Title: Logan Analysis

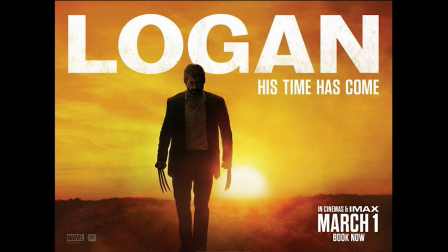0:00 Hello, welcome back to Rated R Reviews. My name is Elijah and today I will talking about Logan the movie. Logan the movie is an action western directed by James McGold. Logan is often considered a western because it incorporates elements typical of the western genre.
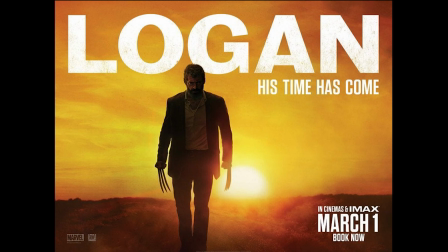0:19 The movie's setting, a desolate landscape, mirrors the western frontier.
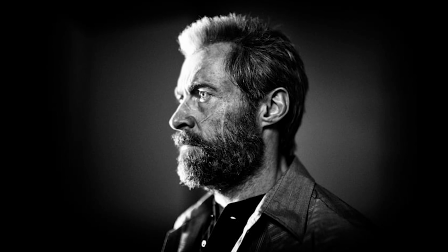0:25 Additional themes of redemption, moral ambiguity, and the lone protagonist facing harsh and lawless environment align with classic Western storytelling. Logan was designed to look like the near future with slight updates to technology and the social environment and was
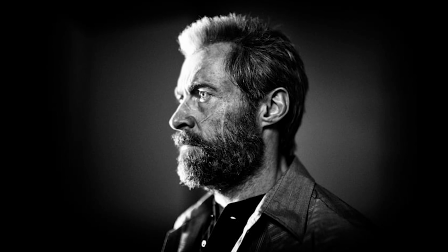0:43 written with a dark and violent tone closer to the Western genre than the traditional superhero genre. The character of Wolverine, portrayed by Hugh Jackman, takes on the role of a reluctant hero,
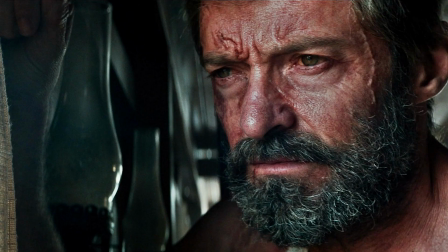0:59 reminiscent of the archetypical lone cowboy found in many Western films.
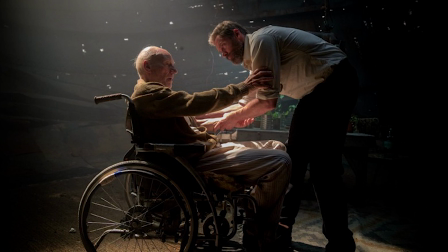1:05 In the future, a tired Logan, Hugh Jackman cares for a sick Professor X, Patrick Stewart, at a remote outpost on the Mexican border.
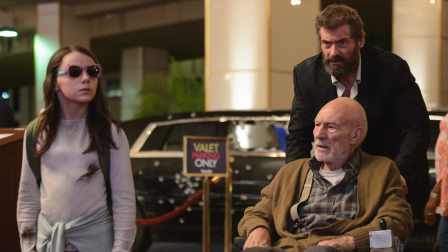1:14 He plans to hide from the outside world, gets impended when he meets a young mutant without a name, Daphne Keene, who is very much like him. Logan must now protect the girl and battle the Pierce gang which want to capture her and kill Professor X. Analysis.
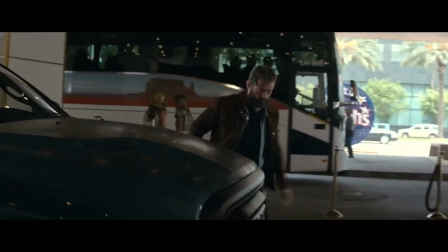1:30 Logan and Professor X are hunted by Pierce gang which want to take Charles' brain for their experiment.
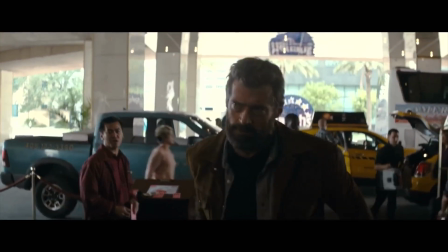1:36 Logan tried to hide the professor in the casino for the moment, then the Pierce gang have found them.
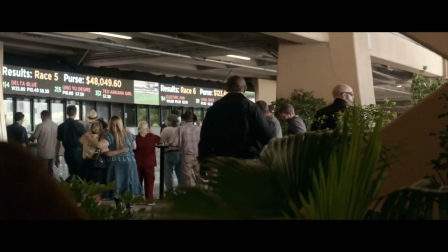1:42 And during the attempt to take Charles, he starts using his power. And you see everyone frozen because of his psychic powers, but Logan is moving through the casino.
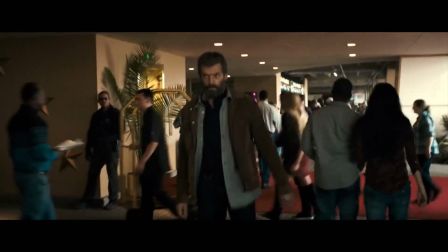1:51 That's because of his powers. He can resist to the professor.
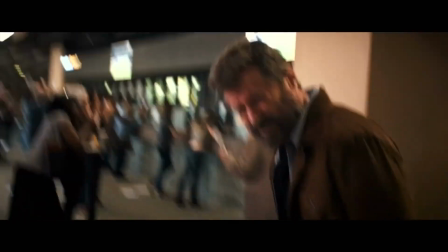1:55 In this scene, when the professor starts using his powers, you can feel the change of tone with an annoying sound and the shaking camera.
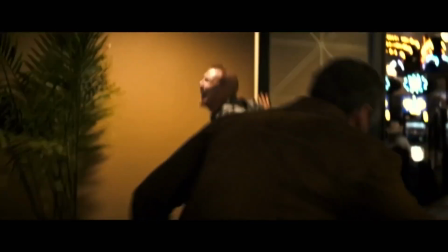2:04 It creates tension to the viewer, and when the professor stops using his power,
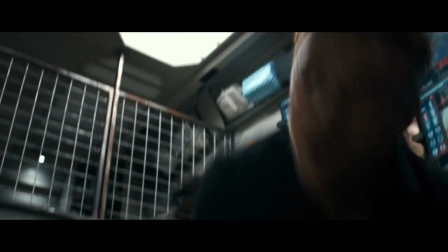2:09 you feel sense of relief because the camera stops shaking with the sound and the tension fade away.
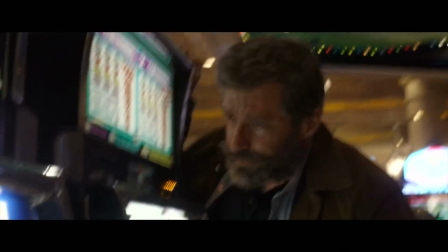2:15 In the setting of the scene is vibrant casino with bright lights and slot machine sound.
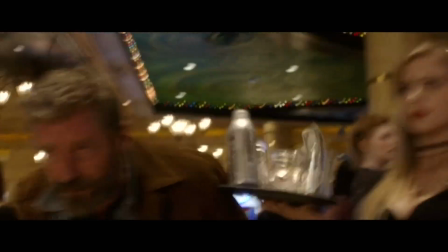2:21 The costume of Logan is important because you can see he's different from the other people.
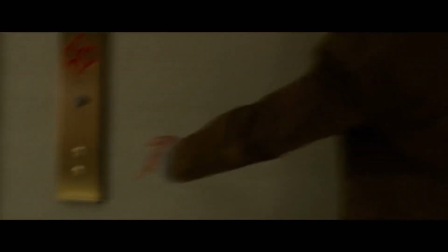2:27 He looks rugged and dirty, and the other people look clean and elegant. And Pierce gang that are hunting him, they are dressed in black.
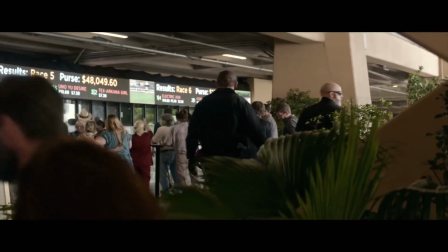2:36 Some of them have robotic hands, and you can see a futuristic truck used for spying the professor,
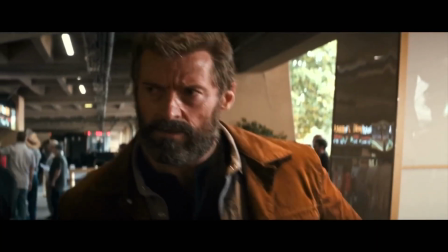2:44 signify that they are the bad people. The use of camera angles and movement add tension and excitement to the scene.
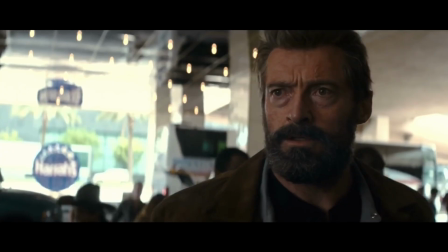2:52 For example, there's a mid-shot of Logan figured out that the Pierce gang found them.
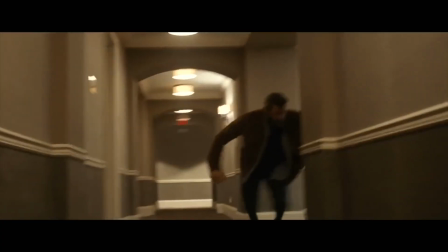2:58 When the scene moves to the corridor, we are seeing the members of Pierce gang.
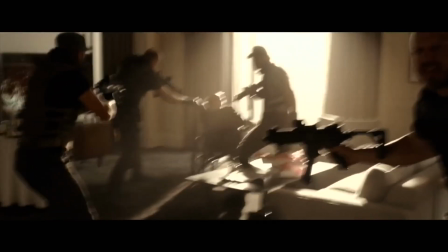3:04 They are all dressed like soldiers with guns. Also, in the last scene, we are seeing the professor surrounded by the soldier.
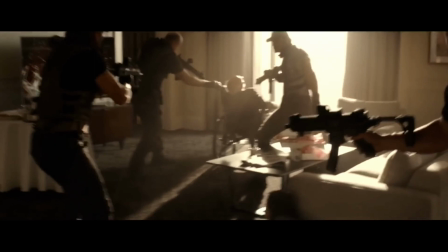3:11 And this shot is very strong because we see how much is powerful the professor, which is just an old man in wheelchair.
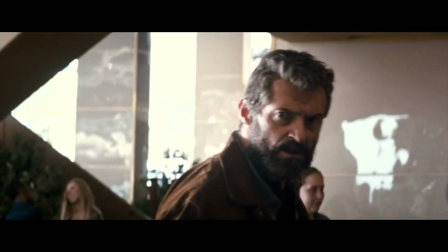3:19 Sound design. The sound design in that moment is really disturbing. It creates a sense of tension and surreal atmosphere in the scene.
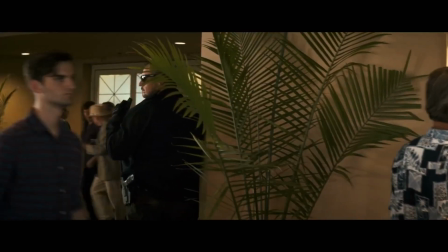3:27 The sound in this scene is crucial because you can understand how much is dangerous the professor when he's having a crisis.
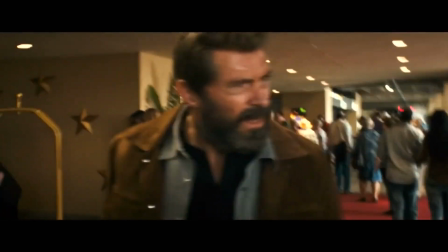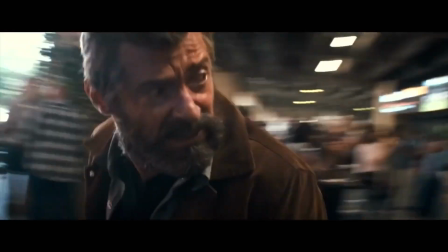3:44 Charles.
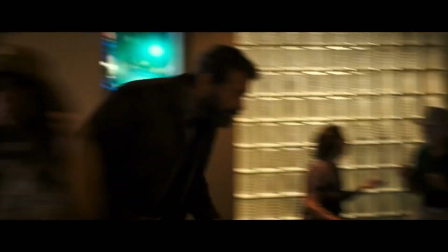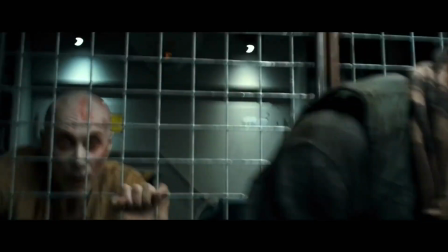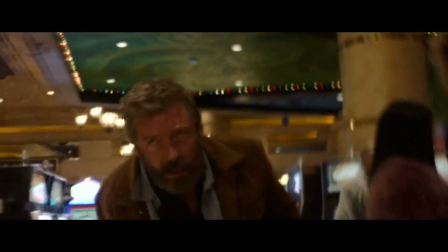3:56 But also, it generates fear to the viewer because of the shaking camera, added the pain that Professor is doing to the people.